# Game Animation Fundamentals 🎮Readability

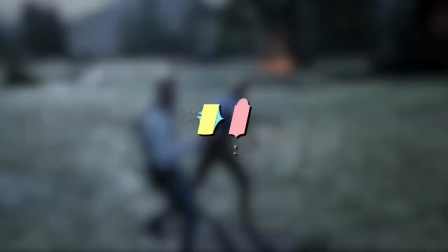Hi! Welcome to Video Game Animation Study.
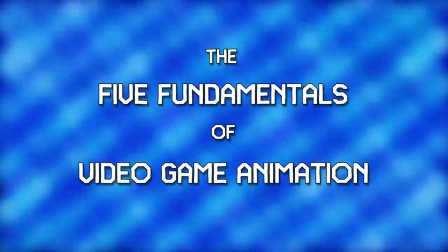We're continuing a mini-series looking at the five fundamentals of video game animation, as proposed by Jonathan Cooper in his book Video Game Animation Explained.
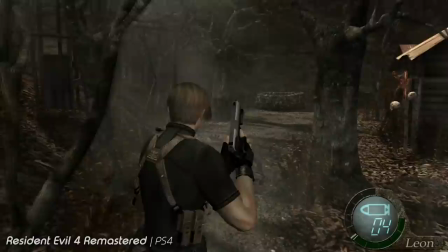Previously, we've looked at the fundamental of feel, arguably the most important of the five, as how a character feels to play will determine your enjoyment and immersiveness of a game.
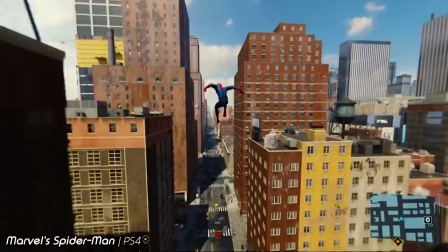And we looked at Fluidity last time, where we covered the transition animations between character actions and how this helps or hinders the feel of a character.
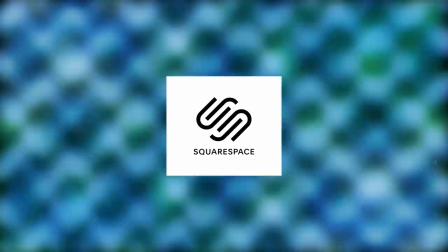This time we're looking at the fundamental of Readability. This episode is sponsored by Squarespace, the place to build your online presence.
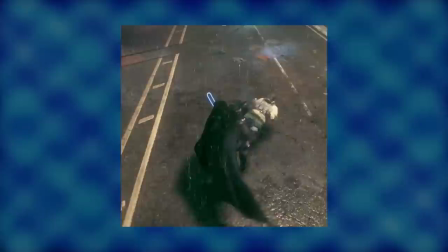So what is Readability? This is how your character will look, or read, from all angles, or what angle will be best to animate your character from.
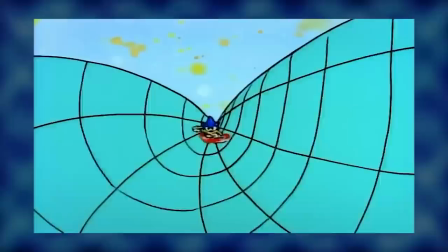readability is similar to and derivative of the classic staging animation principle which is how your action is composed on screen
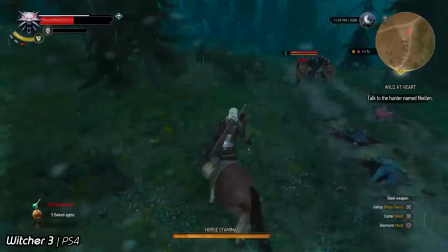although because game animators have no control over how an animation will be seen by the audience they have to be much more thorough in the animation process
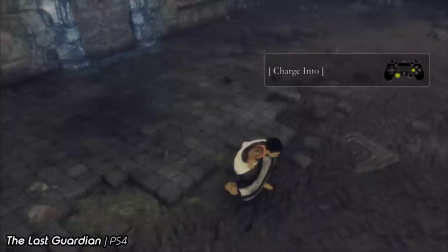a game animator particularly one for a third-person action game will have to construct and critique
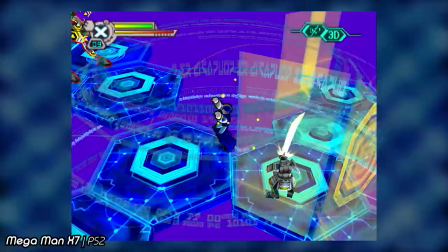their character's animation from all angles in the same way a sculptor works as Jonathan suggests.
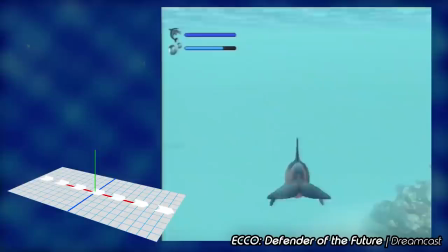Something that will ensure your animation looks good from all angles will be to avoid creating actions and motion that flow through one particular axis.
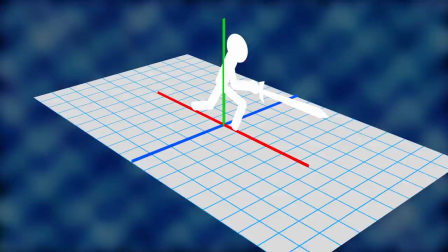For instance, if you were to view a stabbing motion from the front or behind of your character, you wouldn't have any clarity on this movement, but you would from the side or above.
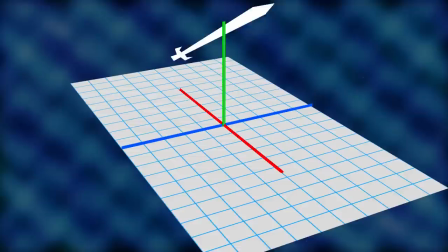Something like an arc or a swipe would read quite well as this motion would naturally flow through a number of axes,
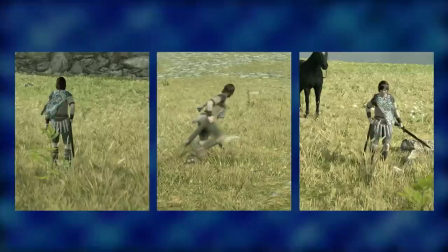so viewing this action from a number of different angles will reveal an interesting pose, and more importantly, communicate to the player just exactly what's going on.
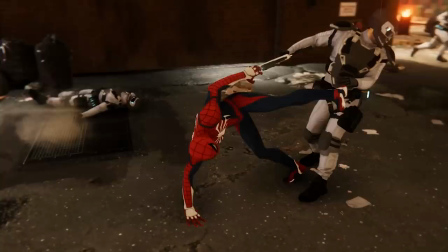Action in third person will likely be textured in this way to keep each motion looking interesting and appealing.
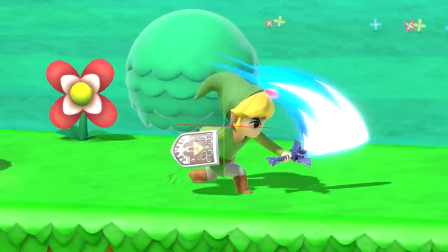You may notice that as well as moving the character forward, other body parts will have twists and shifts across other axes too.
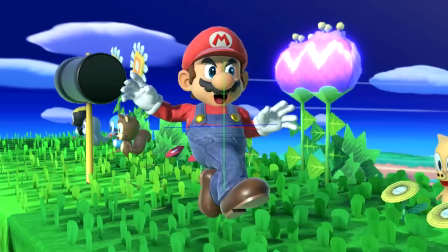Arms, legs, torso and head movement should not be contained to one particular axis, and instead be moving through all three.
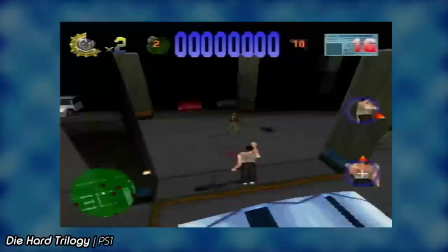This will ensure the movement will look appealing from any angle. Something else that will aid the appeal and readability of a move will be the silhouette of a character.
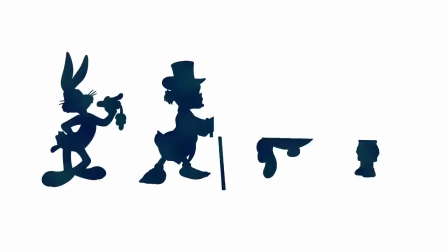This is how the outline of a character looks, and some of the best character designs you'll be able to recognise in a matter of seconds.
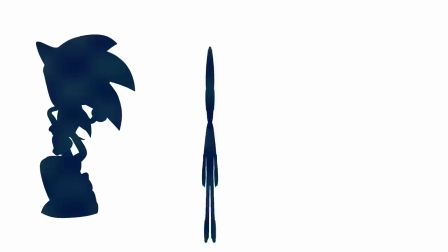Whether that's a big head with spikes, or a short stocky cap wearing guy, or a stealthy mercenary.
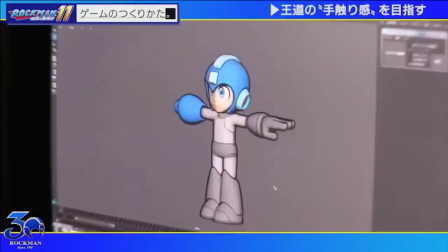Quick game, pause the screen now and guess how many cinematics you can recognise, and put your answers in the comments below.
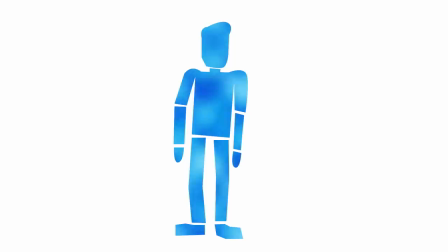A game animator should get involved early on with guiding the look of a character to enable better construction, which makes the job of creating appealing animation easier.
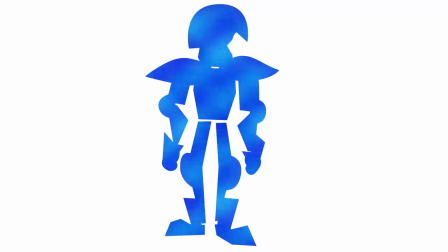As with any character concepts, you'll want to avoid stiff, shapeless and uninteresting designs,
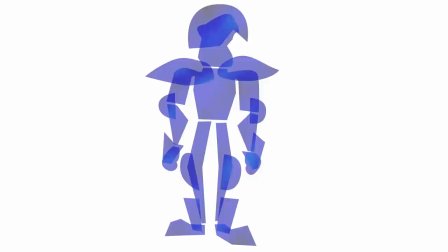and anything which might make posing the character difficult, like big plates of armour over joints and such.
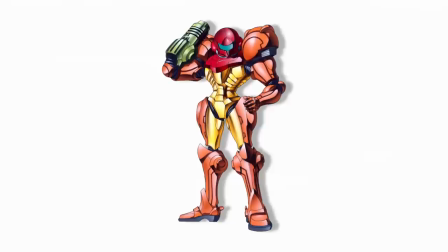For instance, Samus' illustrative design for the Super Nintendo doesn't appear to lend itself well to exaggerated flexibility,
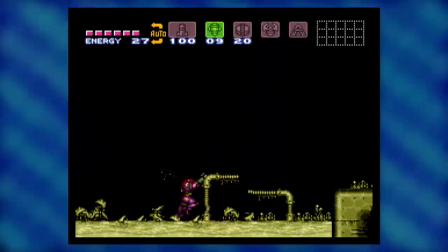though this isn't the version that's being animated, as this is switched for the pixel art within the game itself.
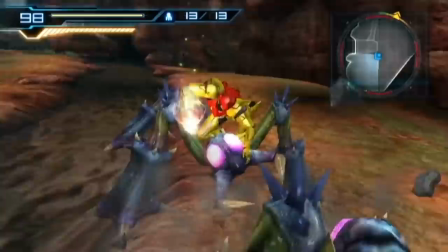However, once we reach Metroid Other M, those big bulky shoulder pads have been reworked for animation purposes, allowing much more dexterity in-game.
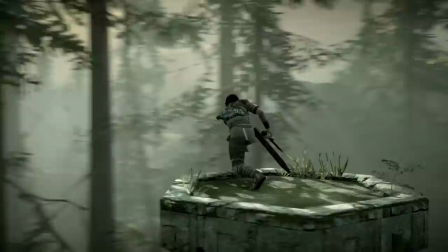During character creation and animation, it greatly helped player understand movement when the animator considers the centre of gravity of a character.
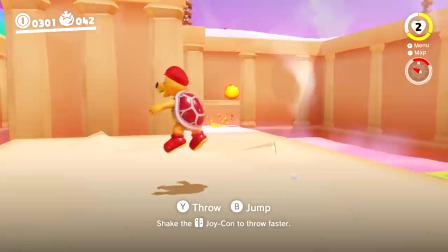This refers both to the character model in games, such as where the centre of character is in relation to the game world, where they'll pivot and everything,
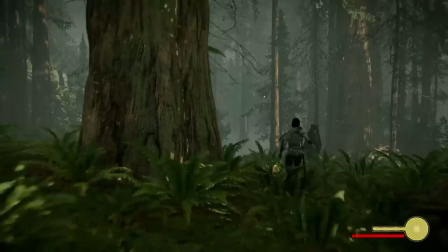but it also refers to the animation itself.
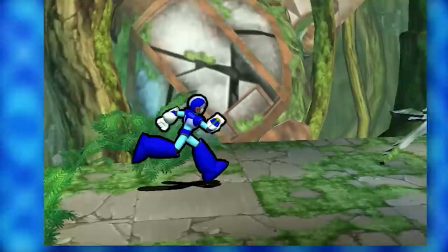A player may notice when an animation looks wrong in a game, but not necessarily know why, such as the foot sliding issue I've talked about in Mega Man X7.
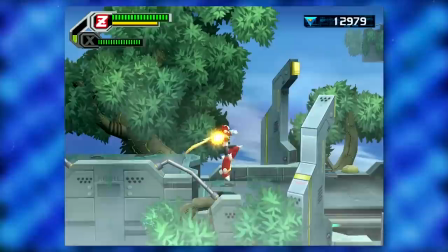But when you carefully consider just how a character moves in relation to their centre of gravity,
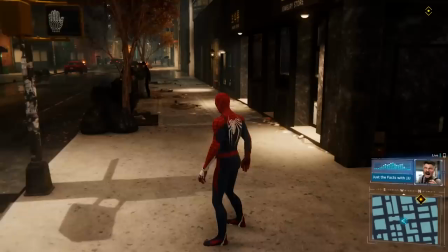you'll notice improvements, both in creating a readable pose and the motion of the character.
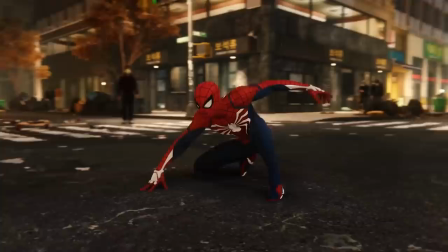Knowing where the weight will be as your character moves, such as where the body and feet will be when leaning forward,
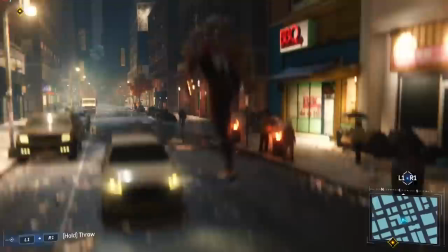will help you understand how to pose them, and in turn help the player understand the move easily.
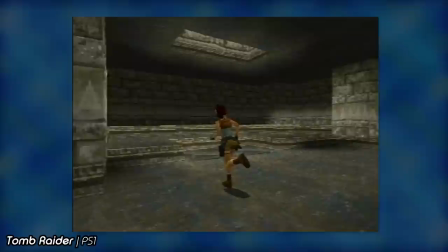Another thing which might help your design process is deciding how realistic or stylistic your aesthetics will be.
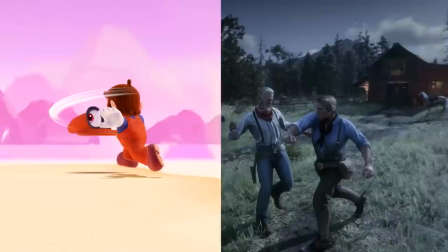Let's look at Mario and Arthur and how they attack.
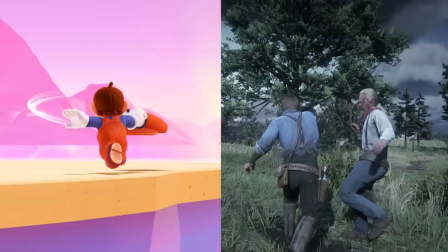At the most extreme pose of these actions, how do the characters look from the angle you'll likely view them from the most?
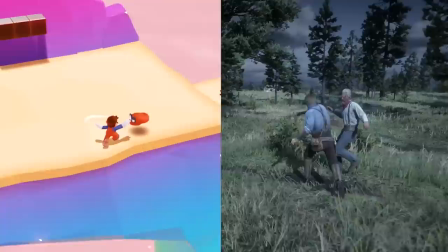And how do they look from the side? And then the front? How do they look from far away?
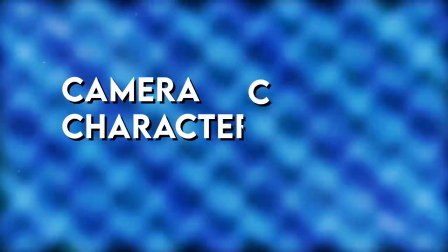An important thing to remember, Jonathan says, are the three C's. Camera, character and control
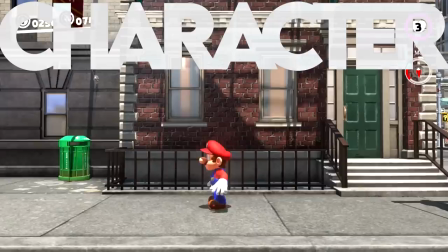Control will feed back into feel, how a character feels when playing Character relates to a few things,
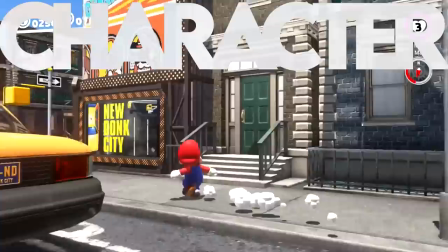including just how exactly your character moves in accordance to their personality Such as Batman moving in a foreboding stern way,
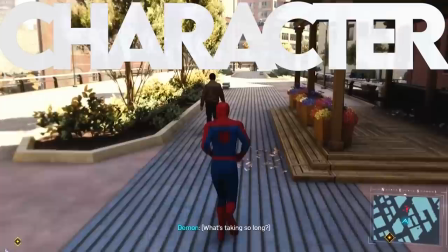and Spider-Man moving in a laid-back juvenile way
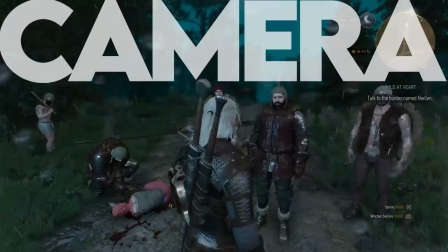And camera is something that will affect how readable your character's actions are
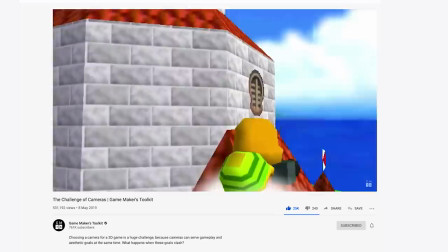Game Maker's Toolkit has a fantastic video covering this topic, and it feeds into this fundamental really well, so I thoroughly suggest checking that video out, as it will greatly help you understand this fundamental more.
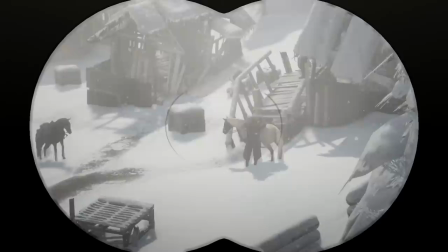In essence, the camera can affect how clearly your actions are read depending how close or far it is.
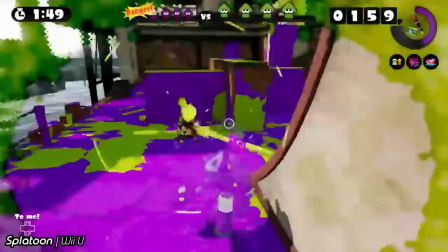Sometimes the camera is close, sometimes it's far, sometimes it auto-follows, and sometimes you have control, and sometimes it's fixed.
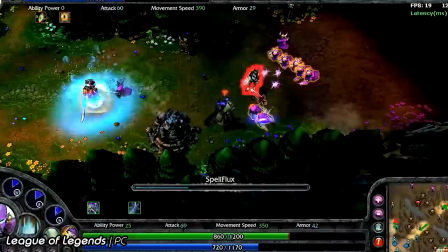Sometimes it'll be all of these in turn.
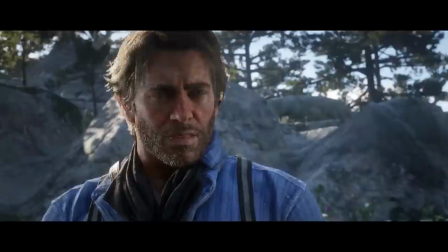You might want to push more exaggerated animation for characters that are constantly far away from the camera, and hold more reserved nuance animation for those close cameras.
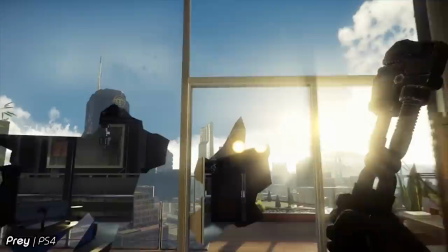Then you've got first person, which is a whole other thing that we'll get into another time.
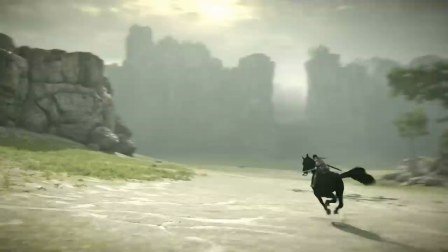How loose or tight a camera feels can affect your involvement with the character too,
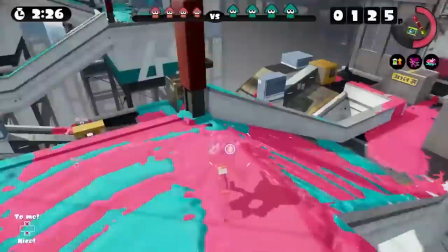meaning the difference between feeling involved and feeling like an observer, and this can be tweaked depending on what you need,
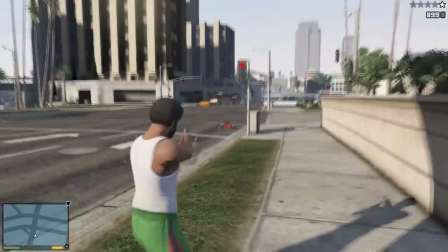such as when cameras zoom in slightly for when you take on a more aggressive or defensive approach.
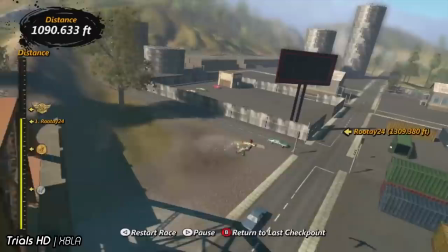That all said, it also entirely depends on what your game is.
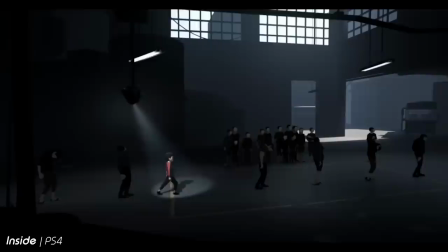If your game is mostly being seen from the side, then focus on polishing animations that read well when seen from the side.
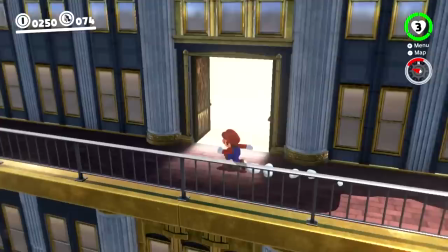If your running animation is mostly going to be seen from the rear, then prioritise how that animation looks when seen from behind.
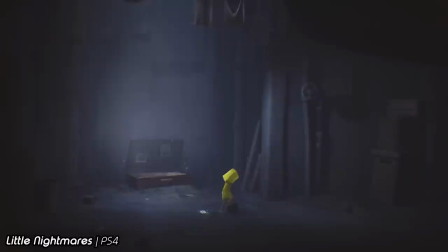If your camera is mostly far away, then push for more exaggerated poses so they can be seen easier.
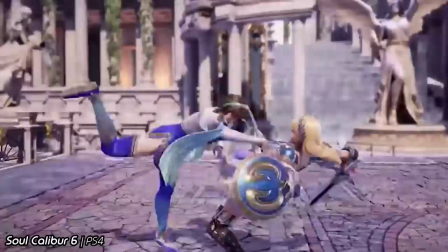If you've got a fighting game, push for interesting poses that are mostly seen from the side.
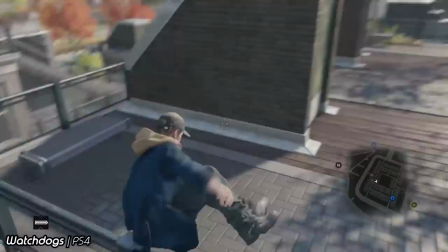Now obviously a lot of this information has been geared towards 3D character models in third person games,
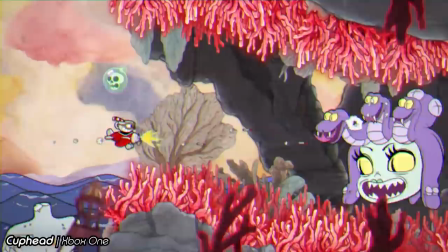but this will apply to games that are 2D and hand drawn as well.
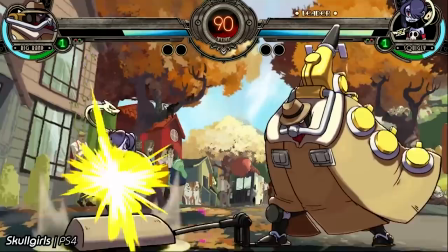For instance, if you're drawing a fighting game, you're much more likely to draw a character from a three-quarter angle than exactly side-on,
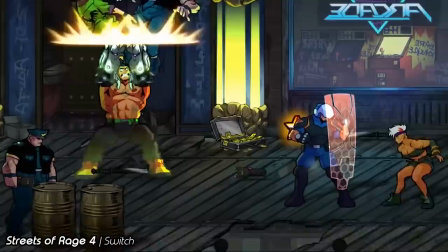as you'll see more information about your character and be able to create interesting and readable poses from there,
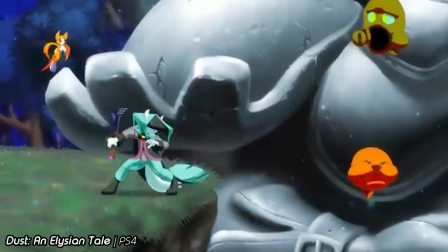switching to side-on for a more dynamic pose.
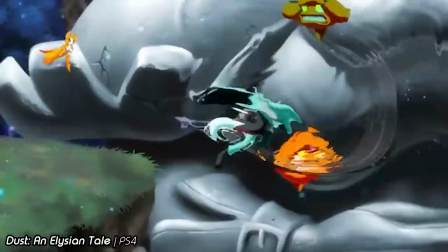Maybe your character's body is facing towards the screen or even behind them, with their head leading the direction.
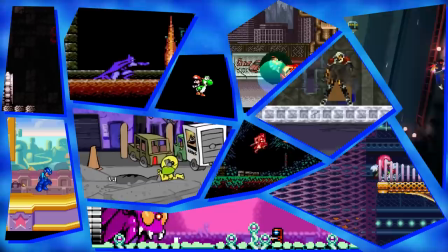In fact, you could probably point to any 2D game in the past 30 years and your character will almost always be seen from a three-quarter angle, particularly in idle poses.
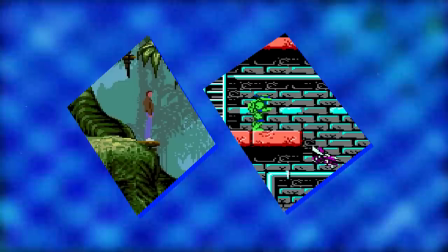With perhaps the odd exception.